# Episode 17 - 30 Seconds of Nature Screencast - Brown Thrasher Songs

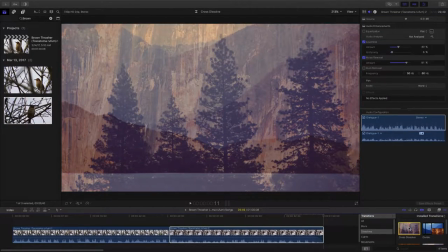We want to take a cross dissolve, and a cross dissolve is that effect where you transition
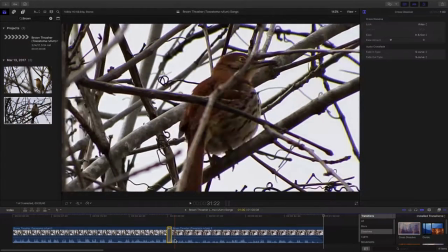from one to the other. We're going to just drop that right between our clips there, and let's see what that looks like.
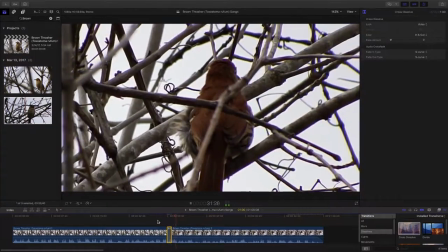There we go.
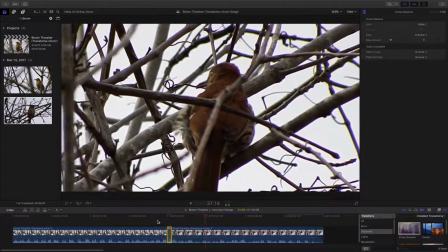Just hear a little pop of wind there, puff of wind, but
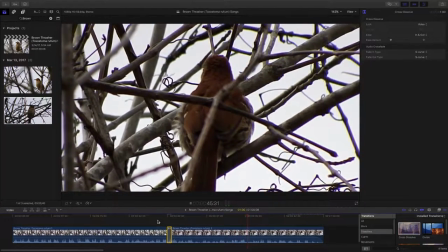I think we've really cleaned up that audio quite a bit. We've isolated out and can really hear the song.
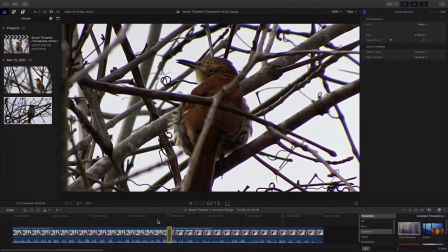Got rid of a lot of that ambient noise.
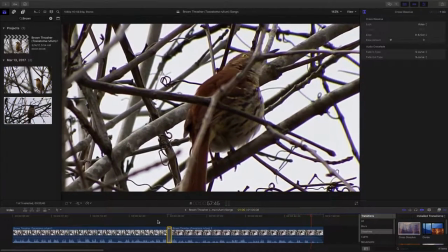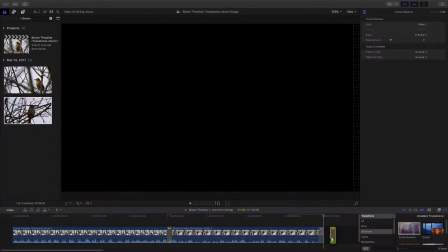Let's throw a dissolve at the end to make people realize that the video's over.
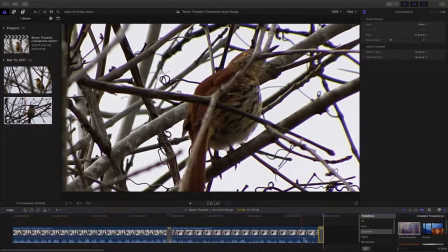I produce short videos, and really to make them realize it's over, I like just putting the dissolve at the very end.
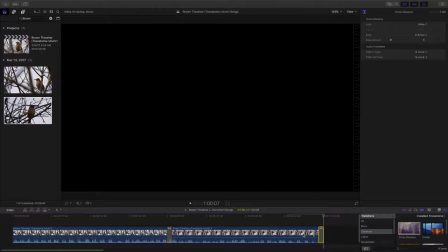And then we know that the video's over. I believe we have another 30 seconds of nature video in the can.